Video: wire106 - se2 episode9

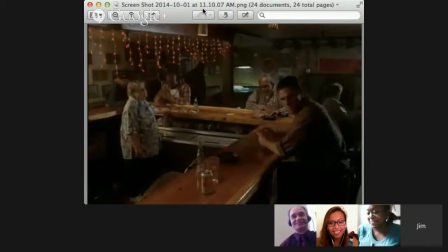12:23 And really, it's quite a shot if you think about it, because it definitely is centering on the duck without you knowing it, because they're watching Ziggy run out at this point. Yeah, I didn't even see that. That's really funny. But you get that duck really highlighted in the background. It's nicely done. And you got the Polish flag, too, to the right of that. Huh.
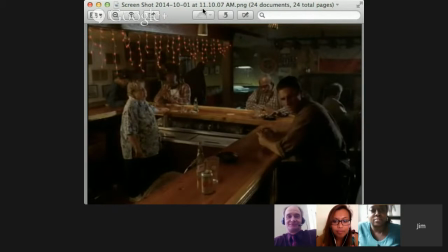12:42 I just like almost looking at taking a shot and stopping it, and then looking at all the things in it. And what all the things might mean. Like, all the pieces matter is something we keep on coming back to with the wire. And it's interesting to do that with just a shot. Yeah. I'm interested in that duck. Like,
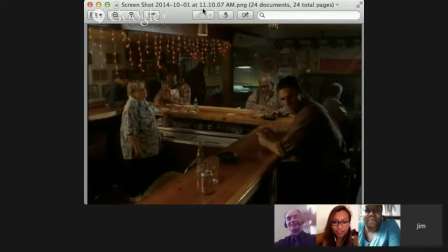13:03 because everyone was saying, don't talk about Ziggy. He's an asshole because, he let that duck drink itself to death. But just before this, everyone was cheering it on and laughing and clapping and buying the duck's rounds, Yeah.
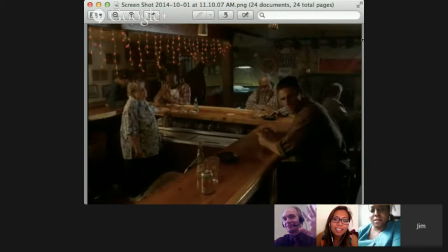13:18 I feel like there's some kind of message in that shift. I see it as it's an allusion to what happens later in the scene. Dead duck. Yeah. Yeah. Well, I mean, absolutely. And I think that comes up soon. Let me show you. Speaking of illusions, I think there's a lot of that going on.
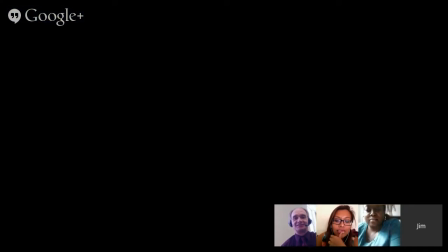13:39 And I don't know if it's this next one, but maybe. Let's see. We'll go to the next one, but if not, I definitely...
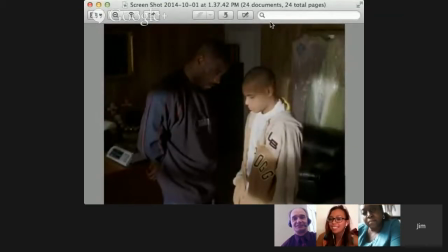13:45 So, is this in the same scene earlier that we looked at, or is this later? I think that's the same. I was struck, if just quickly, by the dresses behind Bodhi. And again, the light. And it's like when he goes and he's saying, you got to throw out those guns, right?
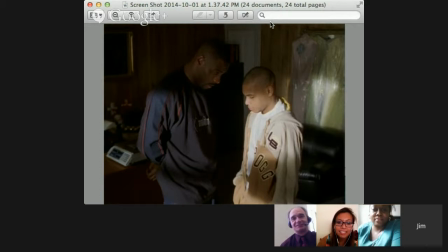14:04 And there's these dresses there. And I'm just fascinated by those dressers. And there's actually, on the other side of Stringer, you can't see it too well, there's a bunch of crucifixes. And I'm wondering, like, what's going on with the dresses. I don't even have a clean reading, but again, slowing down and watching it brings out these crazy details you didn't see before.
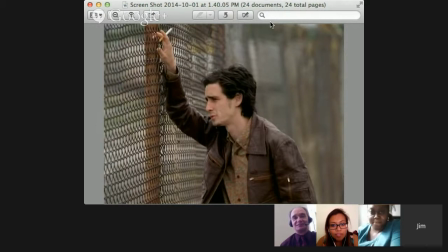14:24 But here's the foreshadowing you were talking about, Lakeisha. You got Ziggy, and you see a lot of these chain link fences. And you actually point to a bunch of them, Lakeisha, so we can get to that again. But you got this chain link fence, and then on the other side of it, you have, right? Like, this is basically Ziggy's fate right there, right?
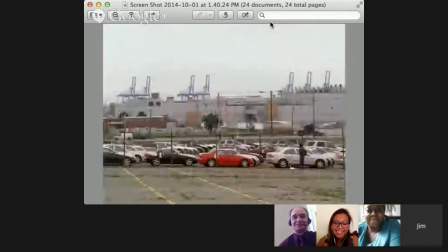14:44 He's going to be in prison because he makes a very stupid deal, and it goes terribly wrong.
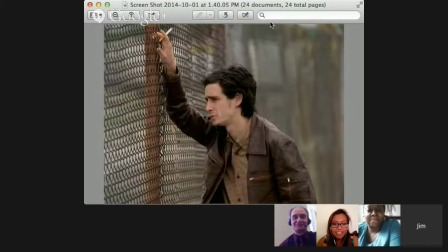14:50 And that is really like a shot forecasting exactly what's going to happen to Ziggy in a very little time. So It's interesting. Design-wise, you get texture in there too from the fence. Yeah. Absolutely. And a leather jacket. Yeah.
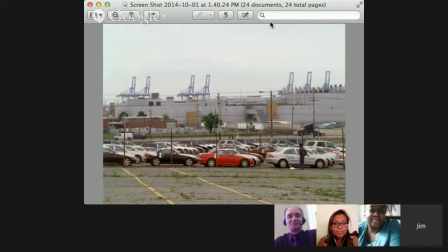15:06 I mean, it's quite a shot, actually. I mean, it did catch my eye, and then you get this broader view of Ziggy, and you can see him there with the duck. So these screenshots aren't necessarily chronological. And the cars are in the middle of them.
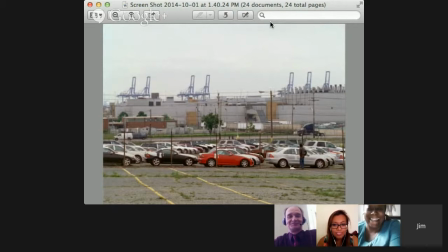15:20 Yeah, it's right, and he's just looking out over the dock and over the cars,
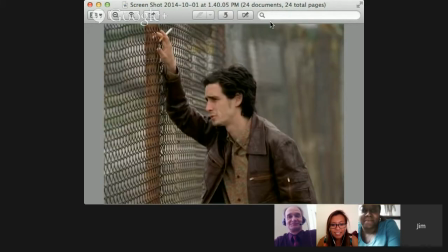15:27 and he's literally in prison, right? Like, in some ways, and that happens a lot in this show. This isn't necessarily unique to this shot, but he is literally in prison. So those foreshadowing and illusions happen all the time.
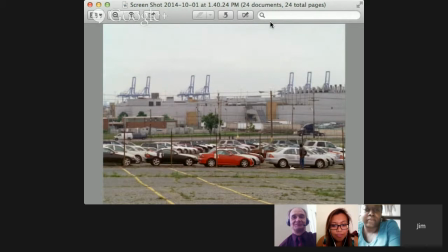15:40 Absolutely. Okay, here's another one.
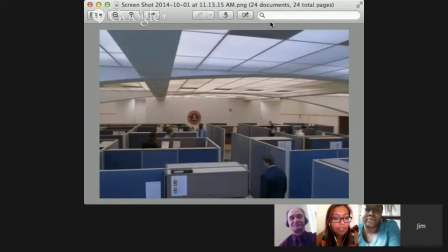15:45 Oh, this is I think this is the scene where McNulty is like visiting his friend, and I forget what other department it is, but he's in the FBI. The FBI. But when they're that's perfect. So when the camera is panning out, I just thought this was beautiful, like the lights,
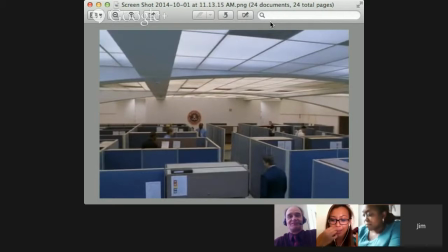16:04 the repetition, and just the everything's so blue. The cubicles are kind of like maze-like. And it's just so standard and consistent, which makes sense because it's the FBI office.
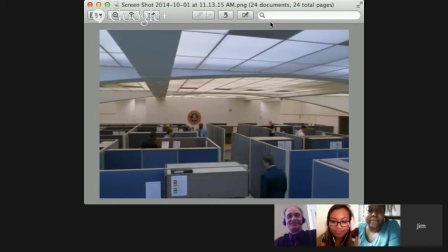16:18 It's very fitting. Yeah, and this shot came up when Paul and I were talking in the first season. So this is a shot that is reproduced, actually, and I love it for all the reasons you said.